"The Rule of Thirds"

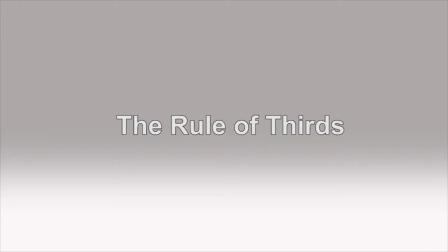The rule of thirds is a basic principle of film composition and is often used
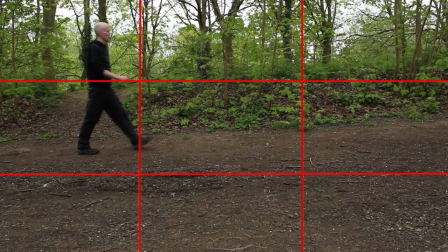as a starting point for many directors and directors of photography when they're prepping their shots.
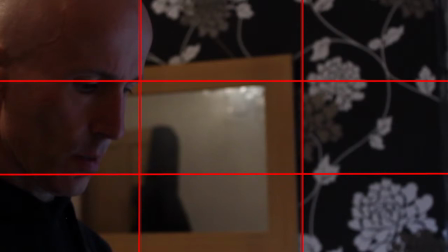It's a fairly simple compositional rule, and in this tutorial we'll look at how it is constructed,
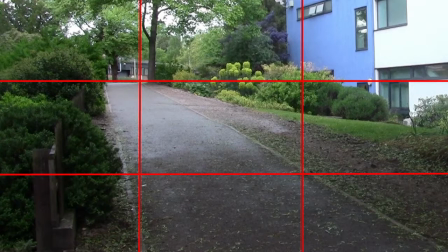the effect it can have, and how you can play with it and even break it in your future filmmaking.
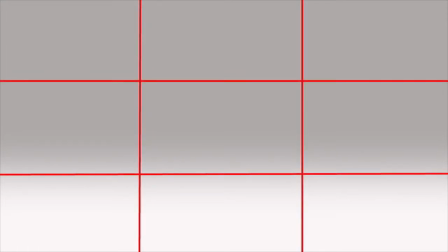To apply the rule of thirds to film composition, you should first get used to seeing the frame as broken up into a 3x3 formation. This creates 9 individual segments in your shot composition.
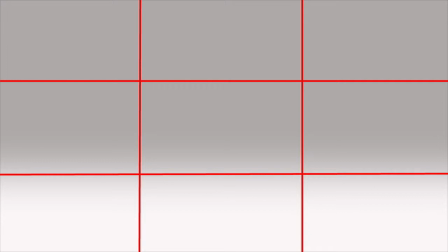The director will then place objects of focus or interest along these guidelines. For example, if you had a close-up of someone's face, you'd be aiming to place their eyes,
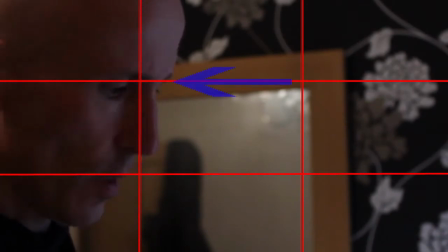which we naturally gravitate to, along the top third line.
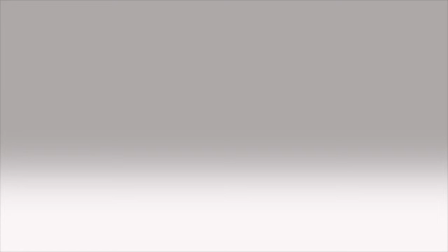However, it isn't just a case of placing the character's eyes on this line.
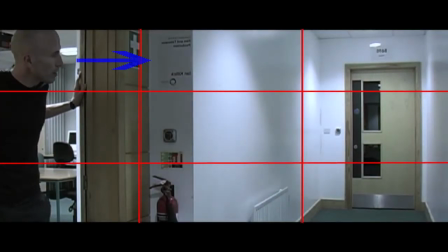If a character is looking to the right, then you want to place them opposite to the point where their eyes appear to be looking. Here. This creates a sense of graphic balance in the frame that's visually pleasing on the audience's eyes.
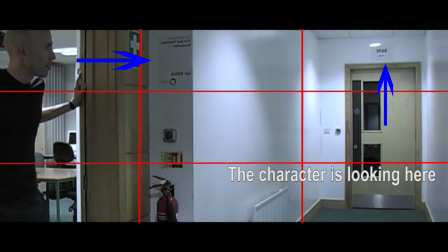It's a comfortable and compositionally coherent look for a shot. And if you're struggling in the early stages of your film work to frame subjects and objects, it's a good rule to stick to.
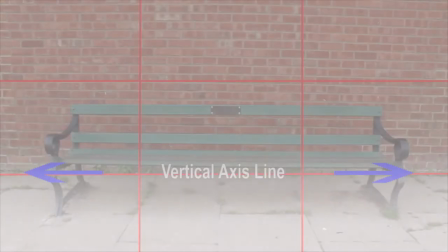It also works just as well for objects
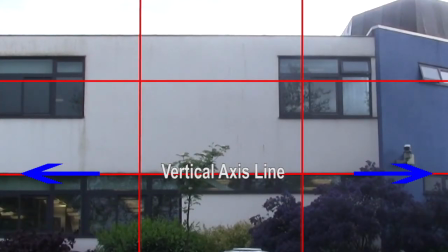and buildings as it does for people. Once you know the rule, however, you can then play with how a character or object is framed in its environment and create a different effect and meaning within the frame.
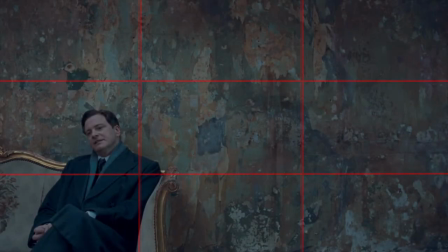This shot from the King's Speech, for example, does appear, to an extent, to stick to the rule of thirds. However, the choice of placing him on the bottom of the frame is a graphically unbalanced one.
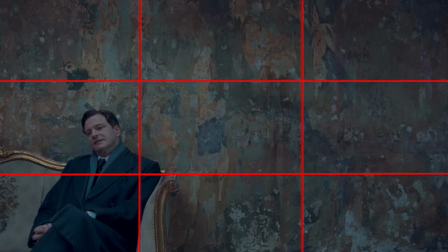The rule of thirds does get broken slightly, in that he is placed on the left, but is looking off to the left. The traditional rule of thirds would usually place the king over here on the right,
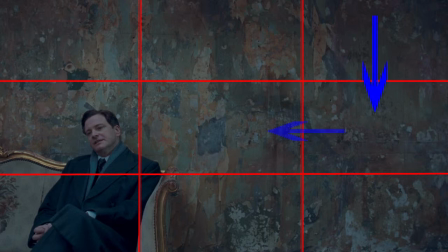so that his sight line is directed over here to the left, and this would create, for the viewer, a more graphically balanced and compositionally coherent shot.
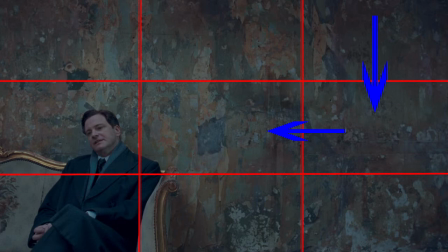The overall effect is for an imbalanced and slightly uncomfortable composition, and the audience can feel how uncomfortable the king clearly is in himself and the world that he lives in.
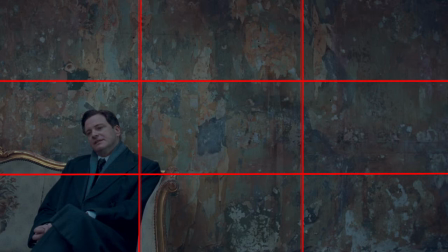It is at this point that you should be really starting to see that film is a visual medium
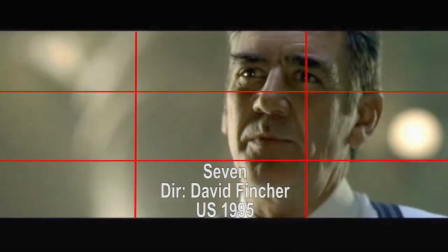and that it is the composition of the shots that can add weight and meaning to a character,
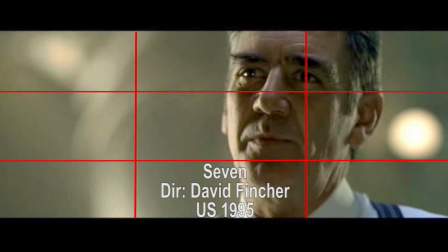building, objects, and general environment.
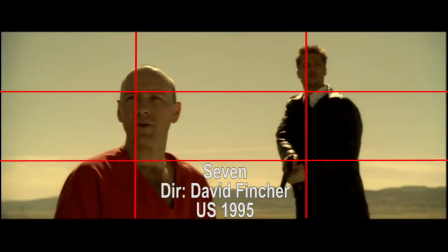As ever, folks, the choice to stick to the rule of thirds, or break it,
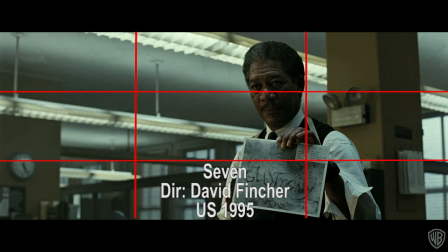comes down to having a good idea as to what your material is about and how you would like your audience to read your scenes visually. Thanks for listening. See you in the next tutorial.